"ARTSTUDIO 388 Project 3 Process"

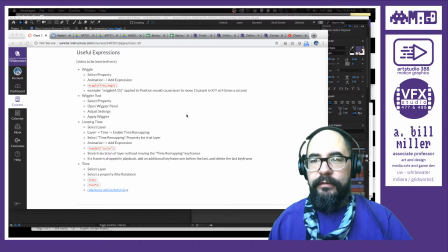0s
Okay, so first, this one I'm just adding in for fun. There's some stuff on our site about expressions, and I know I haven't talked about them a lot, but I want to introduce some things related to wiggle, looping time, time expression.
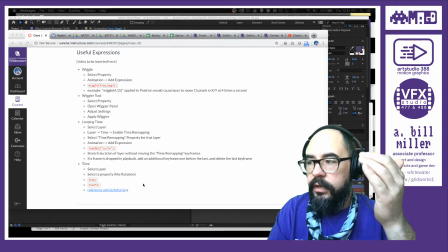16s
I don't know how much I'll get through because if you can hear in between while I'm talking, there is construction going on outside. So this one is going to be weird, so bear with me. But I'll try to do this as painlessly as possible.
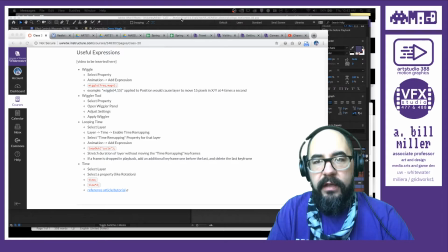34s
And some of the stuff that's in the project file that I'm working with is in a later video, so I'm kind of going back right now. But in terms of timing wise, this should be pretty straightforward. So the first thing I wanted to address is the wiggle expression.
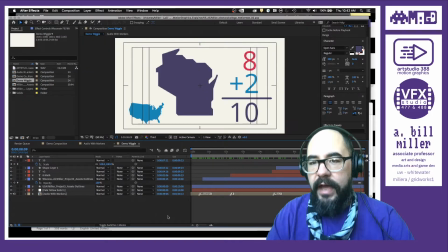49s
And the wiggle expression is a way to add randomness into something.
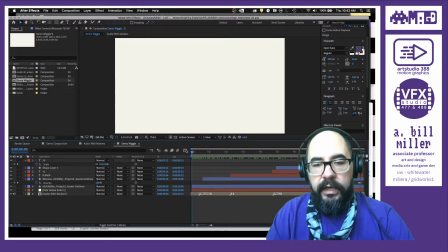54s
So when we have a motion graphic, like the sort of thing that we're working on,
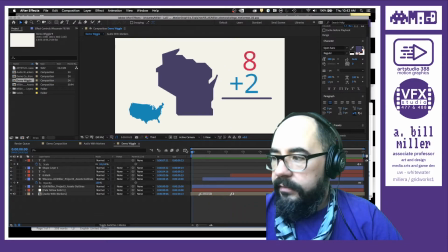60s
hang on, let me turn that down a little bit, because it'll get annoying.
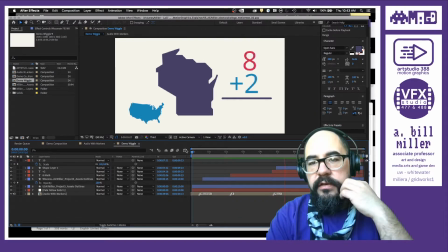69s
So one of the things that you may run into as you're working on this is that once we get things onto the frame, he's talking for a long time, and in order to illustrate the concept, we need the assets to stay there, right? So when he's talking about Wisconsin and 8 of this and 2 of the other equals 10 electoral college votes,
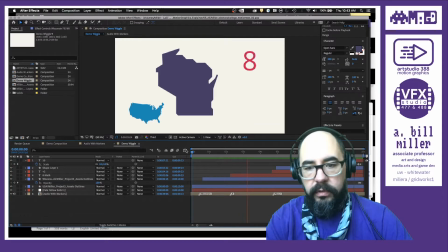89s
that doesn't take very long to animate. But it needs to be on the screen for however long that little segment is in order for the viewer to really get an understanding of what's going on. And so what you'll end up with, or what you might start to notice while you're working on the project later, is that things might start to get kind of static.
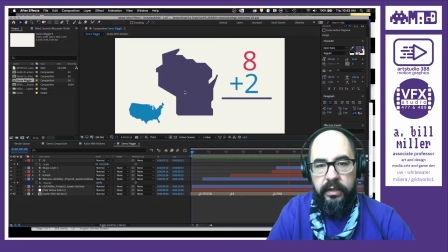109s
So in this section, right, here in particular, some of the stuff is really not doing very much, right? There's transitions, it's animating on or off the screen, but I'm going to want to definitely do something a little bit more to
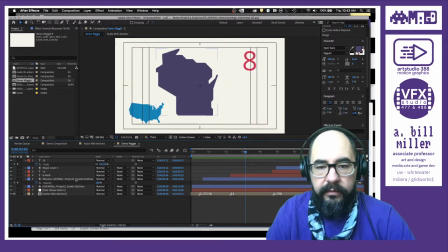126s
make it more dynamic, I guess is the easiest way to think about it. So when we have something like this in the frame, a way to make it a little bit more dynamic would be for us to add additional keyframes in so that it was moving on the screen. It wasn't just static there all of the time.
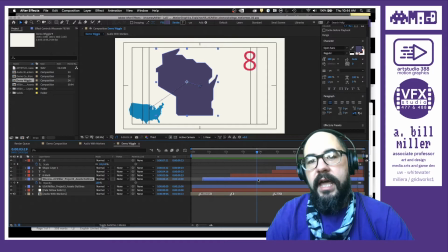145s
Basically, we could sort of make a rule in our head that even though we want something to be on the screen for 10, 15, 20 seconds or whatever, it should also be moving. Or it shouldn't come to a complete rest all of the time.
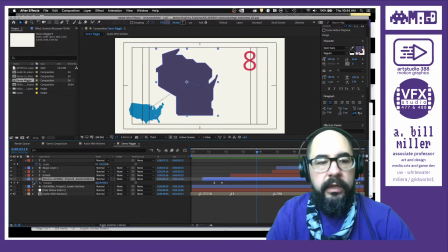161s
And one strategy for that would be to use your keyframes as you block them in, and then maybe move some of those positions over a little bit or up.
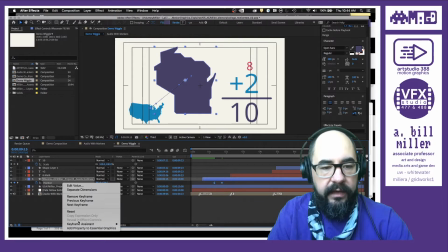174s
And since I'm working on position and going back inside, I'm going to do my keyframe interpolation. Oh, where is it?
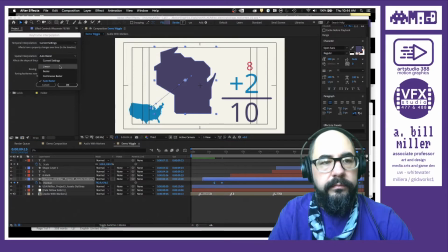185s
Yes. And turn this on to linear because I don't want it to drift around too much.
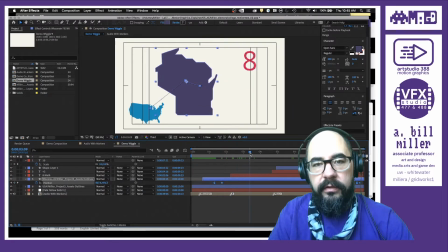190s
But just by moving it a little bit, it's kind of a subtle action, but it isn't at a complete rest all of the time through the sequence. So you see here, it's sort of drifting in the frame a little bit. And that's something that we can do really easily, and you can add it in at any time.
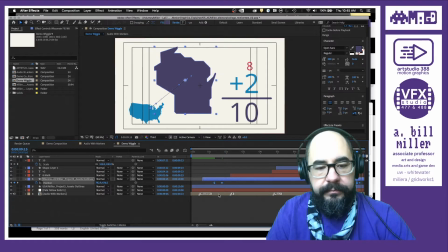210s
Another option, I'm going to undo that, work. There we go. Okay. And another option would be to add randomness, so that position or scale or rotation or whatever
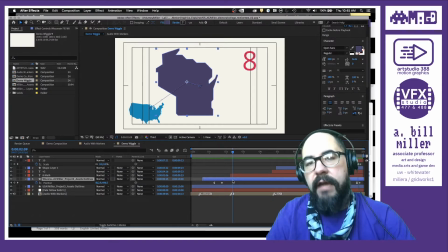229s
has some keyframes in it that I don't have to add manually, but will make it more dynamic.
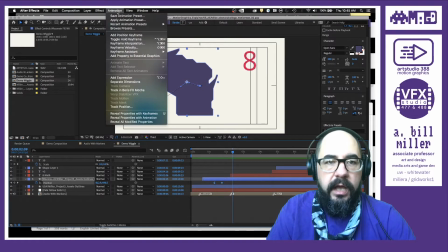235s
So I'm going to go into the position and I'm going to add an expression called wiggle.
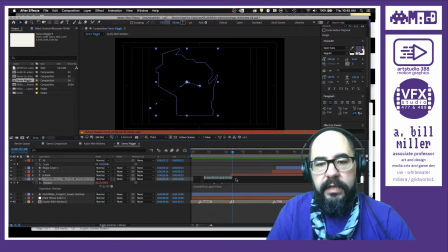241s
Wiggle expression is probably the easiest one to understand.